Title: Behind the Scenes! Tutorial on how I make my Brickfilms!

Today we're going to behind the scenes tour tutorial on how I do my stop motion, and we're starting right here and right now.
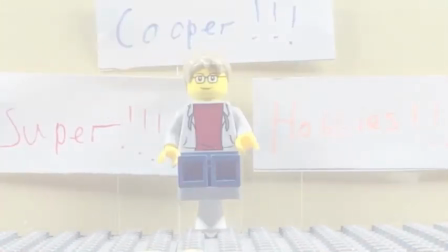5s Super Cooper Hobby.
Alright, so as I said, we're going on a behind the scenes tour of how I make my stop motions. It's a bit of a tutorial too, and I'm going to show you how I make them. Now let's go over the 3 things that we're going to be going over today. Number 1, I'm going to be showing you the equipment I use to make my stop motions. All this is important because otherwise it wouldn't look nearly as good and wouldn't work. Number 2, I'm going to show you how I make the stop motions. I'm going to walk you through like a simple little Brickfilm, not much, and just show you the concept of stop motion and the app I use to make it. And 3, I'm going to show you the editing process. I'm going to show you how I edit my stop motion to where I get my sound effects. So now before we begin, be sure to subscribe to the channel so you can see the end product, all of this in the Brickfilms. And if you have any questions, be sure to leave them in the comments section below. Now let's get started.
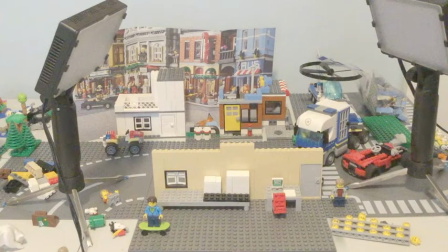58s
Without my equipment, none of these stop motions will turn out as good as they have. Now let's start with the lights.
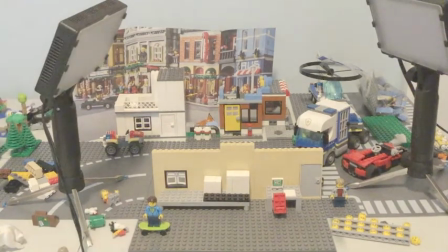64s
You can see I have light number 1 and light number 2.
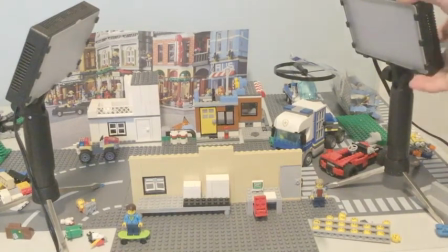69s
These are both very bright lights, and I'm going to turn them on and show you. 1 and 2.
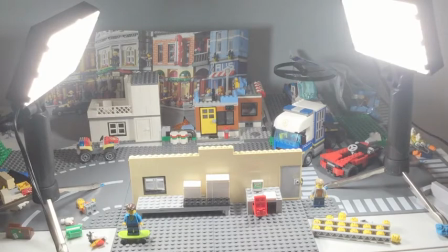78s
Now you can see the immediate effect that has on this. Now let's take a look again. Off. Off.
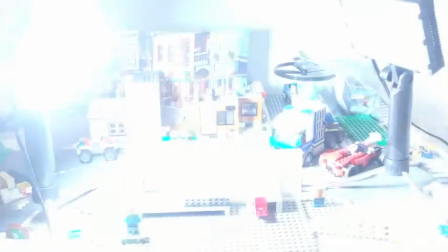90s
Now it's dark. And on. And on.
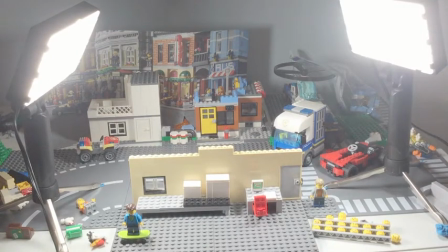96s
And it's very bright. Now that's like the essential of what the lights are. Because without them, my stop motion is set to be darker, as you might have seen in some of my first videos before I had these lights. Now these lights have also come with filters. Let me grab them, and then I can show you them.
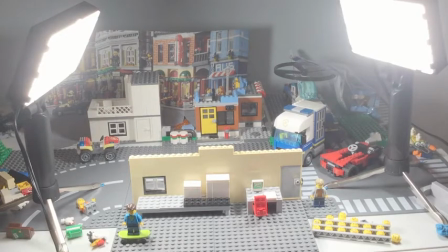116s
Alright. I have red filters, 2 of them.
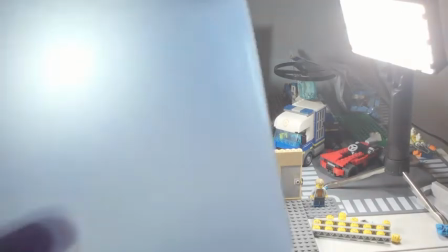121s
Each of these colors I have 2 of each. And then I have blue, and I have orange.
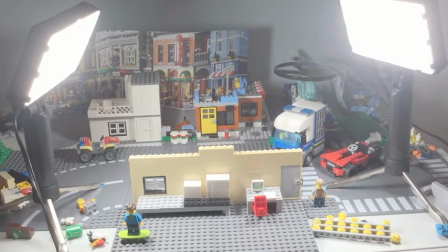126s
Now I'm going to show you each of them, because they have all helped at some point. Now orange doesn't really make much of a difference, I don't think. But I'm going to show you anyway.
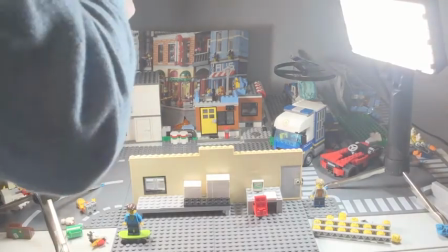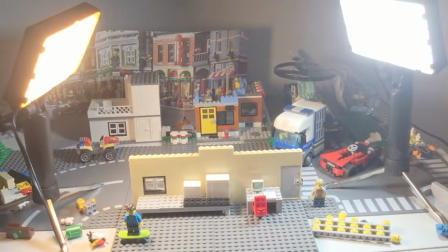144s
One orange. And another one. So that sort of gives it a little bit of just a bit of a darker view, I guess, in a way, but not a whole lot.
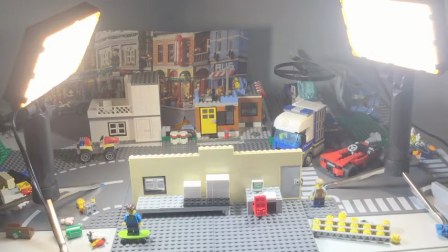164s
Now I'm going to show you the red ones.
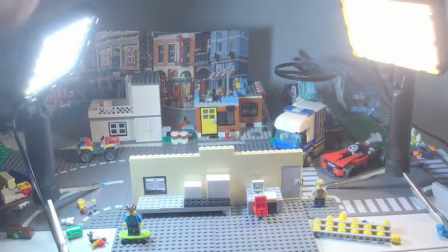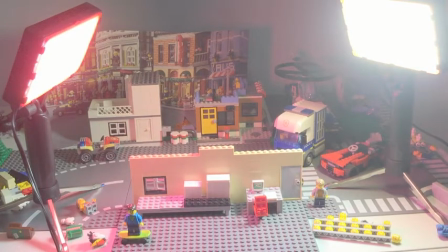175s
Now red gives it an entire red tint and feel, and you can see it.
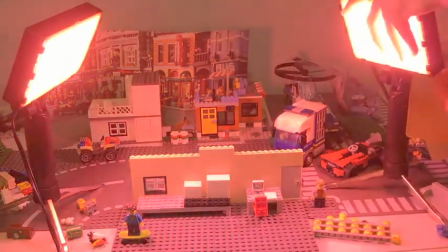180s
And if you want an example of how it looks in a Brickfilm, check out the Caterpillar Origin story.
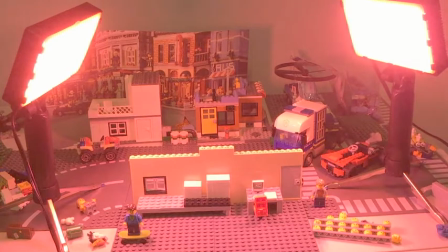185s
I used the red one, a red filter somewhere in there. Now you can see that gives it a really red filter thing.
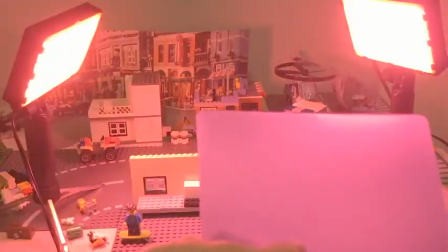196s
And then we have blue. It's hard to see right now because it's all red.
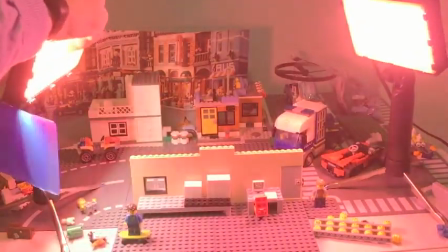201s
But
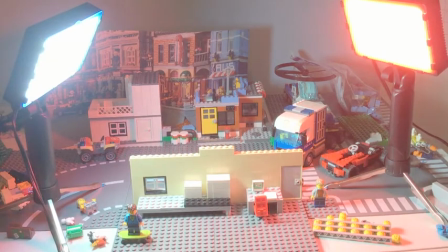206s
blue gives it a dark or a nighttime feel, you could say.
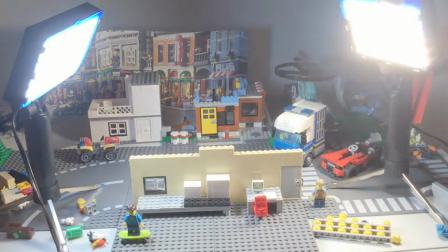214s
But if you only had one color filter, the white one will kind of just overpower.
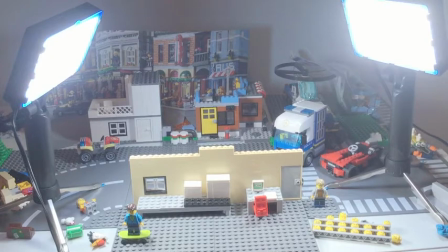220s
And now we have blue, which isn't as easy to see from the overhead way, but it gives it a bit of a blue one. Now I'm going to put the regular lights back on and then turn them off.